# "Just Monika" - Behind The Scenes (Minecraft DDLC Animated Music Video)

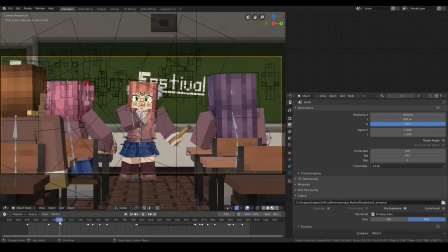(8:13)
Okay, one thing I already remember off the bat is I actually forgot,
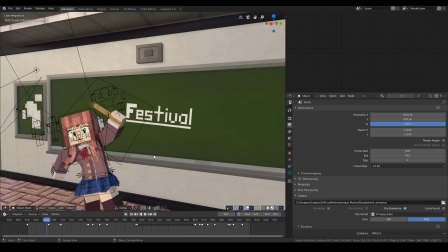(8:18)
and if any of you watched the live stream of me animating this, you'll know what I'm talking about. I already had rendered this scene completely,
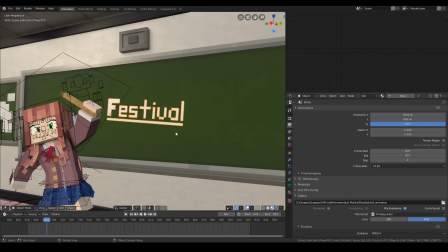(8:27)
but I forgot there was no writing on the on the whiteboard, so she was just pointing at nothing, and this was like a day before we uploaded,
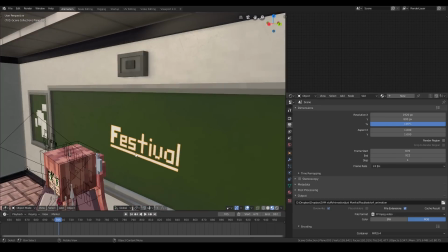(8:35)
so I quickly had to add in a thing that said festival and just put it right there onto the whiteboard so it would make sense,
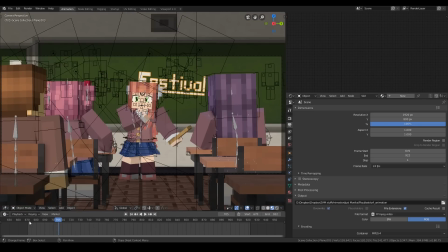(8:42)
because I completely forgot about that before.
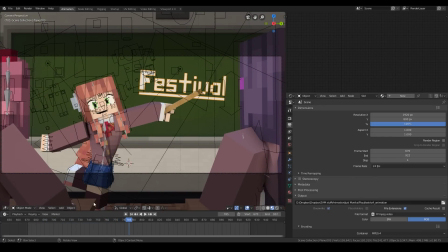(8:49)
And yeah, all hand animated skirts here, so that wasn't too fun.
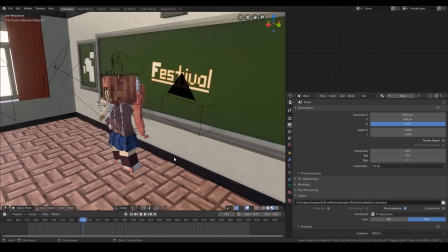(8:55)
Oh yeah, one thing that is not really noticeable is
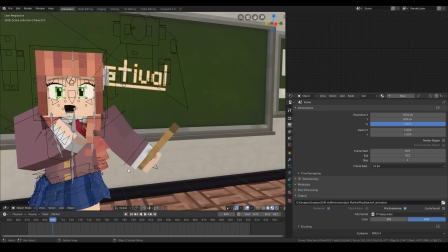(9:01)
this stick she's holding changes sizes throughout the shots.
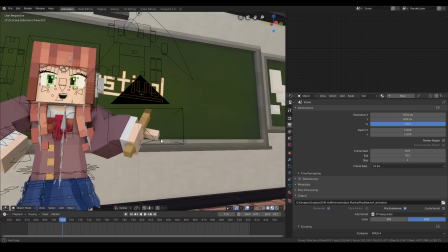(9:05)
Like right here, it's very long, but then in this shot, it shrinks to about half the size because she couldn't fit it in her hand.
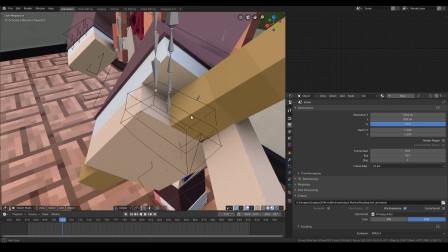(9:12)
And it's not even being held in her hand, actually. Her fingers are just kind of going through it.
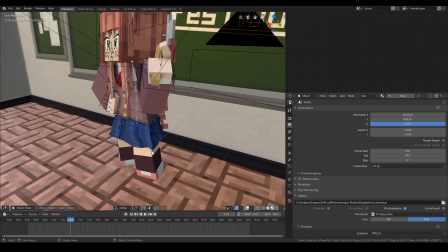(9:17)
You can't really tell from the camera, though. It's just for the sake of, I don't know, appearance,
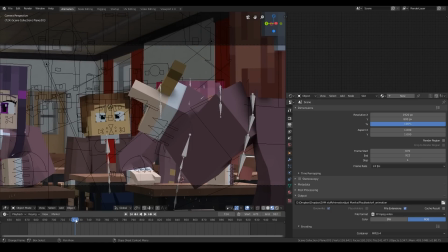(9:24)
because her finger looked really short, and this was really distracting if it was too long.
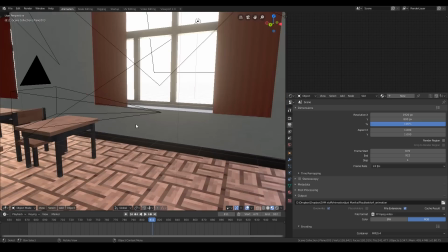(9:31)
Yeah, there's a lot of weird stuff going on down here if you look outside the camera.
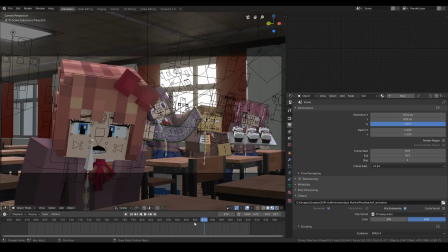(9:38)
Yuri's just kind of sinking into the floor. I was thinking about saying which parts each of us animated, but it was kind of a mix the whole way through. So there's not really a way to point that out, which scene was animated by who. Except for a few shots that were very much only animated by Zachary that turned out really good.
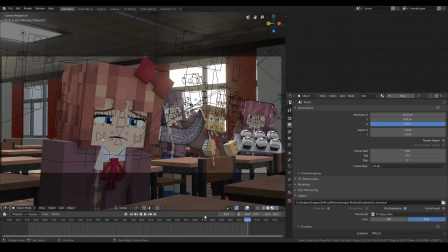(9:56)
So I think that's about it for this scene. So let's go on to the next scene.
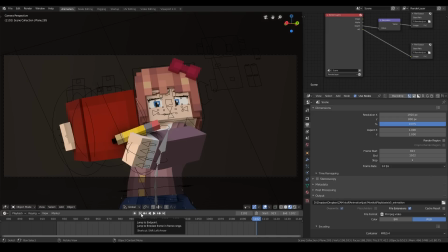(10:02)
Alright, here we are in the next scene.
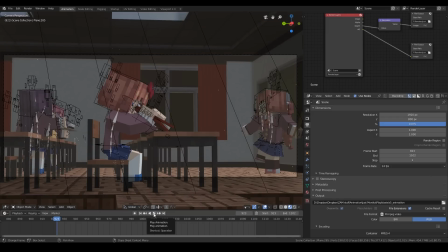(10:04)
This scene takes a special place in my heart because this was the first scene that I actually thought of for this video, and it was in my head ever since we started working on it. And what I was saying about animating scenes by myself, this scene was actually animated completely by me.
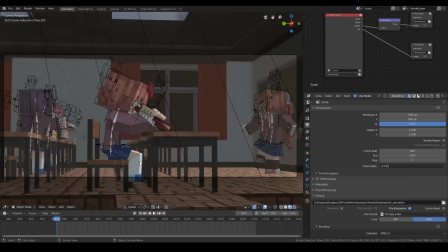(10:24)
Apart from the, actually no, I did do the skirt animation in this.
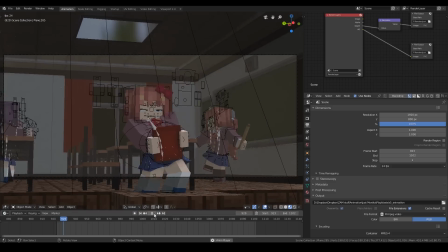(10:28)
So I did all the animation in this shot. So let's take a look. So yeah, for this shot, there was like, oh yeah, by the way, I saw a lot of comments about this.
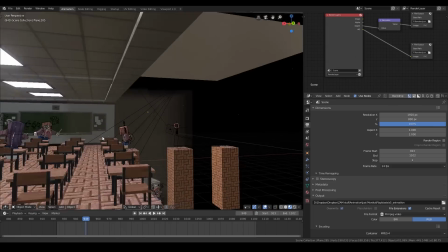(10:44)
The characters are not moving in the background, and yes,
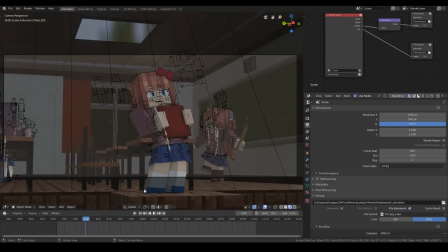(10:49)
that was intentional, because she is like going into her mind in this part. She's having a daydream, so time is kind of stopped around her. We didn't just forget to move the models.
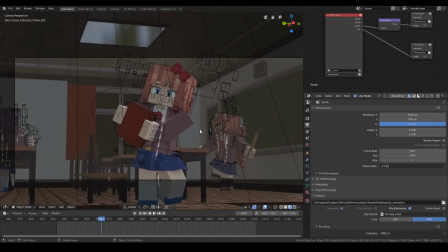(11:00)
They're like, how would I forget that? They're like right there. So yeah, that was intentional, even if it doesn't look like it.
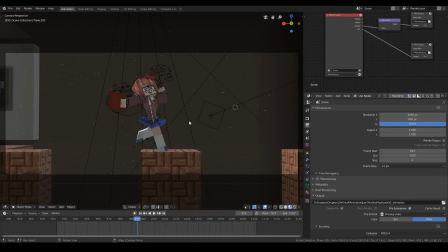(11:09)
But yeah, animating this part was actually really fun. It was really, I thought it was going to be really challenging, but it was actually pretty easy to animate, and it was probably the most fun I had.
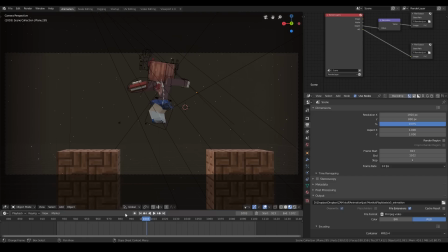(11:19)
It was probably the most fun I had animating this entire video.
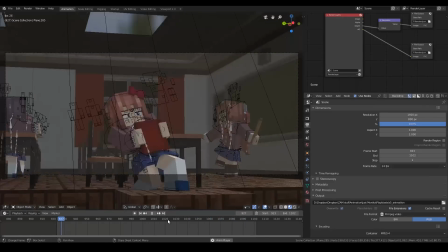(11:26)
Except for the skirt. That was not very fun to animate. So let's take an outside view look at this.
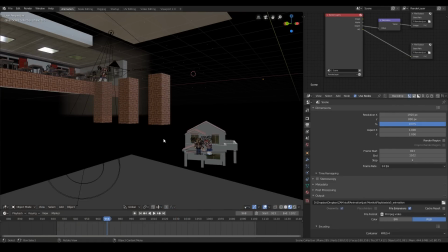(11:34)
Oh yeah, the house is just kind of floating down here.
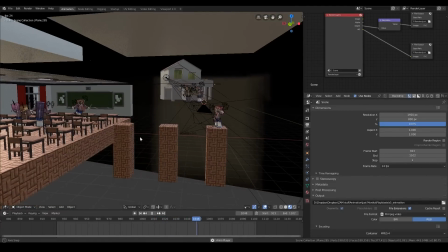(11:38)
But yeah, she just jumps across these 3 pillars that are just floating in the void of space.
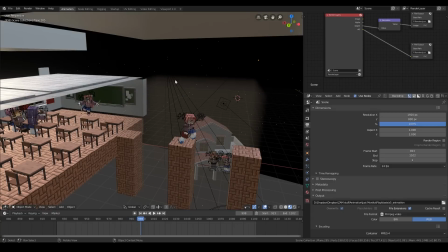(11:45)
And there's a spotlight over here following her.
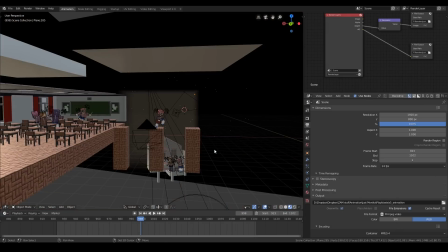(11:49)
And the way we did these little sparkly effects is I made a glowing cube over here.
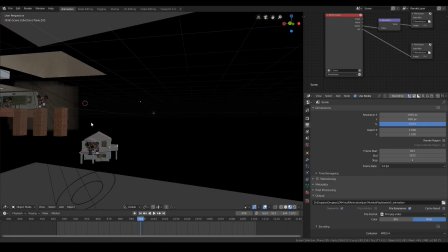(11:56)
It doesn't look like a cube because it's glowing so bright. But I made a glowing cube and then created a particle emitter coming from the sky.
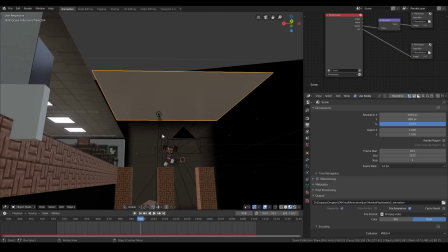(12:04)
And it's just raining down these little tiny glowing particles.
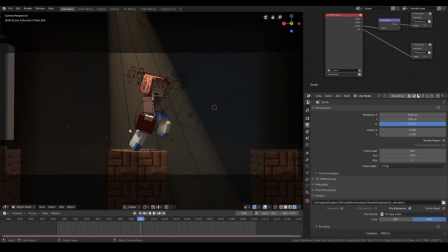(12:09)
So when you look at it from the rendered view, it just looks like little magical sparkles.
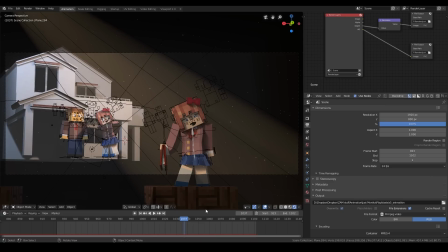(12:16)
So yeah, I thought that turned out pretty well, because it turned out exactly how I envisioned it.